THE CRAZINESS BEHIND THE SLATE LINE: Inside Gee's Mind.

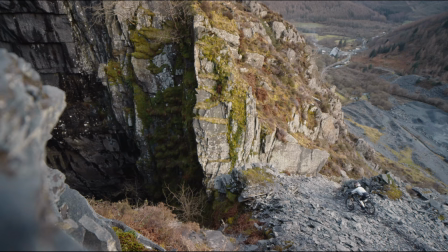These shots to show how sharp the rocks are and how much of a challenge it was for the tires and to be honest when we started this project I thought that might be an issue.
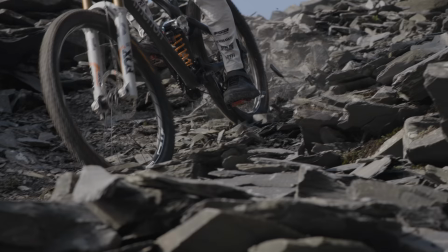Every rock you hit is just trying to slice the tire and you can see on these shots the rocks
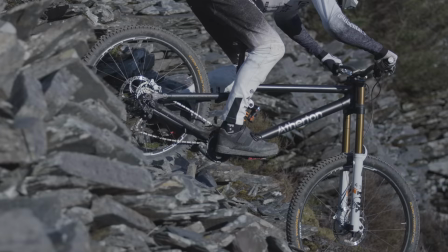literally tumbling behind you but incredibly we had no punches.
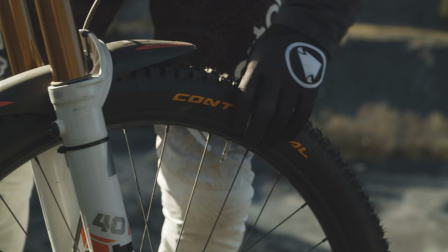I rode the whole line on the same tires, we did the whole edit on the same tires which is testament to the quality of the Conti's I guess.
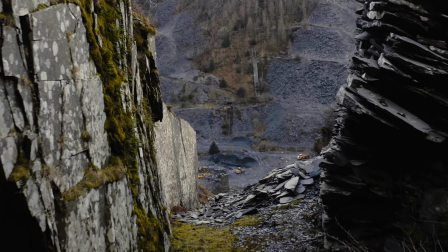I can't fault them. It was incredible and certainly not what I expected, but yeah, fair play. The drone shot coming out of this cave was probably one of my favourite parts to this project because on here it looks so simple and it's literally a 3 or 4 second clip, but to get this shot it was so difficult. We realised exactly in line of where the drone was going to be coming out of this cave,
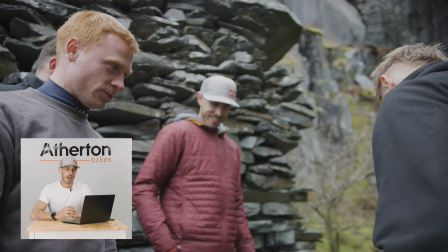it was a little weedy tree growing and it was perfectly placed to be in the way.
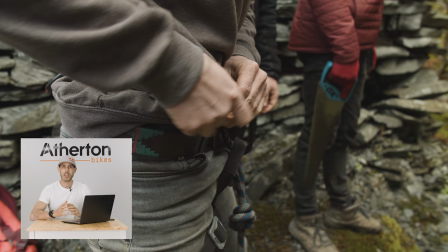We tried to get around it, there was no way to remedy this situation other than roping one of the dig crew, Jamie,
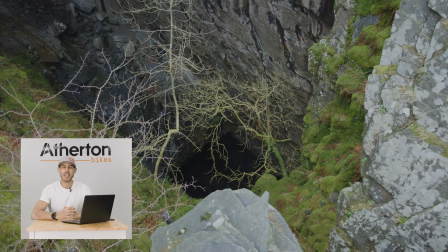onto this sketchy harness and literally lowering him into this cave. and he was clambering across this off-camber rock face, there's a 600 foot cliff below him, he's got a little saw to take this tree out, the other lads are literally holding on to him, it was one of the sketchiest parts to this build,
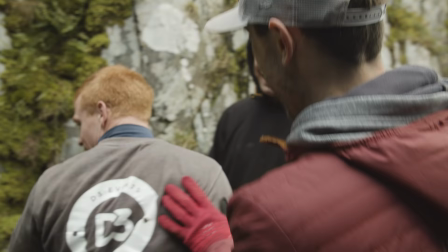I was convinced we were going to lose him into the cave but somehow he held on, he just survived it and made it through. You can see as I'm dropping into this shot and literally two wheel drifting to the very outside and then I bounce off the bottom of this cliff off
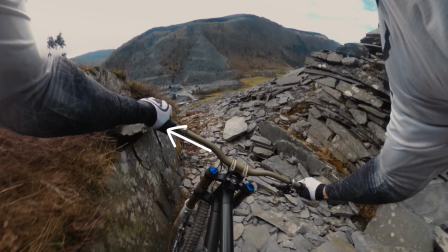this bedrock and just as I go through you can see a rock poking out on the left hand side that was exactly a hand height
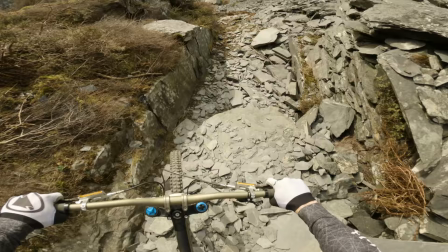razor sharp edge to it and every time I did it I literally had to lean the bar in so I wouldn't cut my fingers off as I passed it.
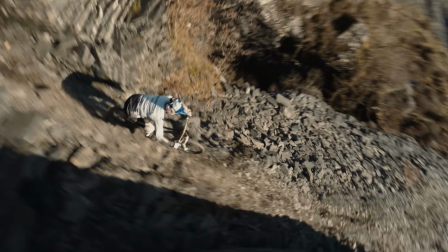Now this wheelhouse was amazing it It was such a cool feature. We found it on the first day of scouting. And it's literally the old houses that would house these enormous wheels with steel cable around them that would pull the carts up and down full of rock,
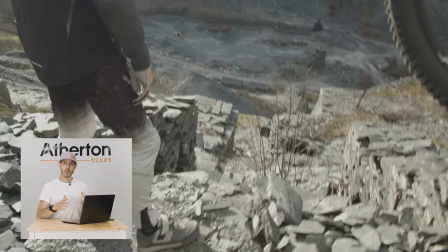which is how the miners got the rocks out of the mountain. And we've repurposed it to make this sketchy wooden landing.
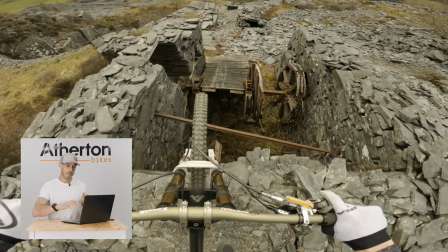And it's so narrow. You're coming in, you can see the drop, super shady rocks and walls either side of you.
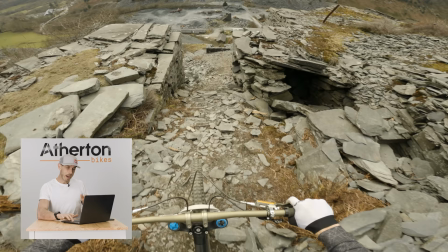And as you land, you've got a super short, steep wooden landing.
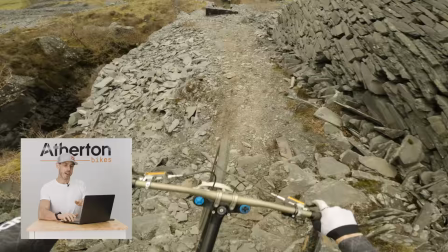You bounce off this landing, and then you're straight through this narrow gap that was just wider than my bars. Sharp slates either side, and there was no room for error.
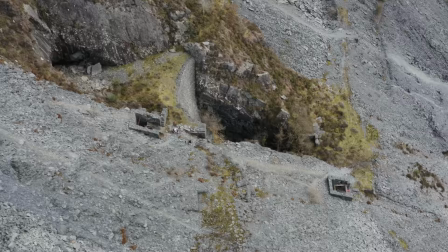And something you can't see as I go through the wall and out of sight, on your left is another cliff.
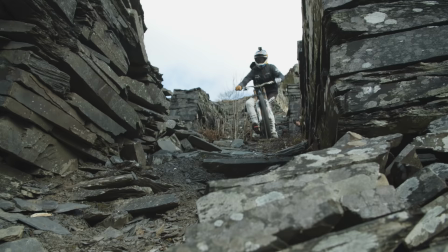It's another 400 foot vertical drop. So if I clip the wall there and got kicked or moved or got bucked as I went through,
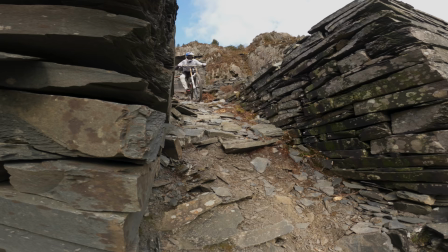there was just going to be a drop to catch me which would be again game over.
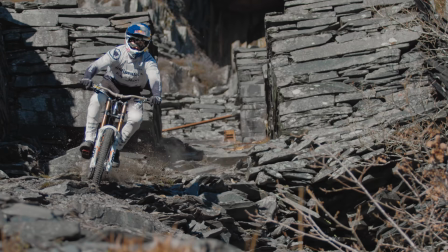These fast shots as you go past camera are so sick they capture the speed you know they capture just how quick you're
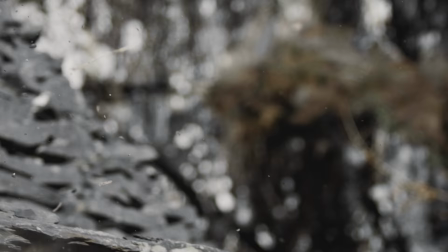going at this point you know you're you're further down the mountain you're starting to build up pace there's not much braking going on because the rocks are just too loose beneath
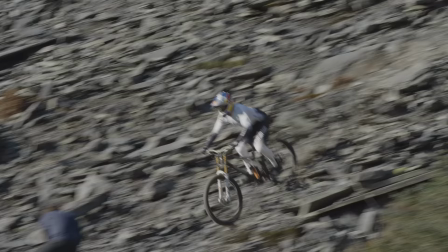you and it's just a case of hanging on soaking up the hits and
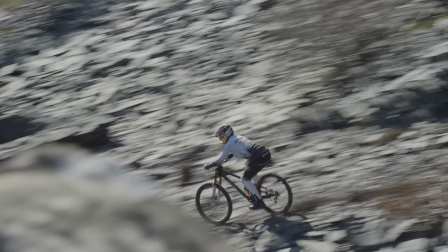just bouncing through as you go which is probably one of the most fun parts of the track.
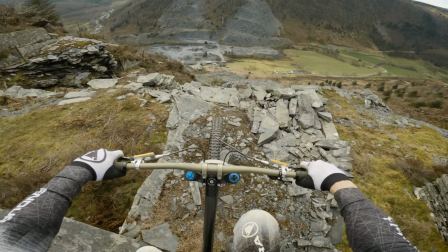You have sections that you've tested that worked, and then you've tested this section that worked.
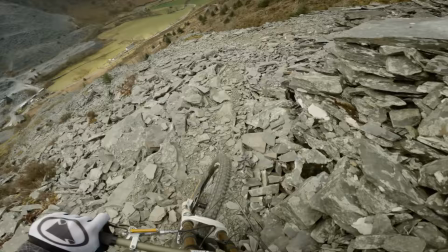But to film it, you have to go from one section to the next, to the next, to the next, all at high speed.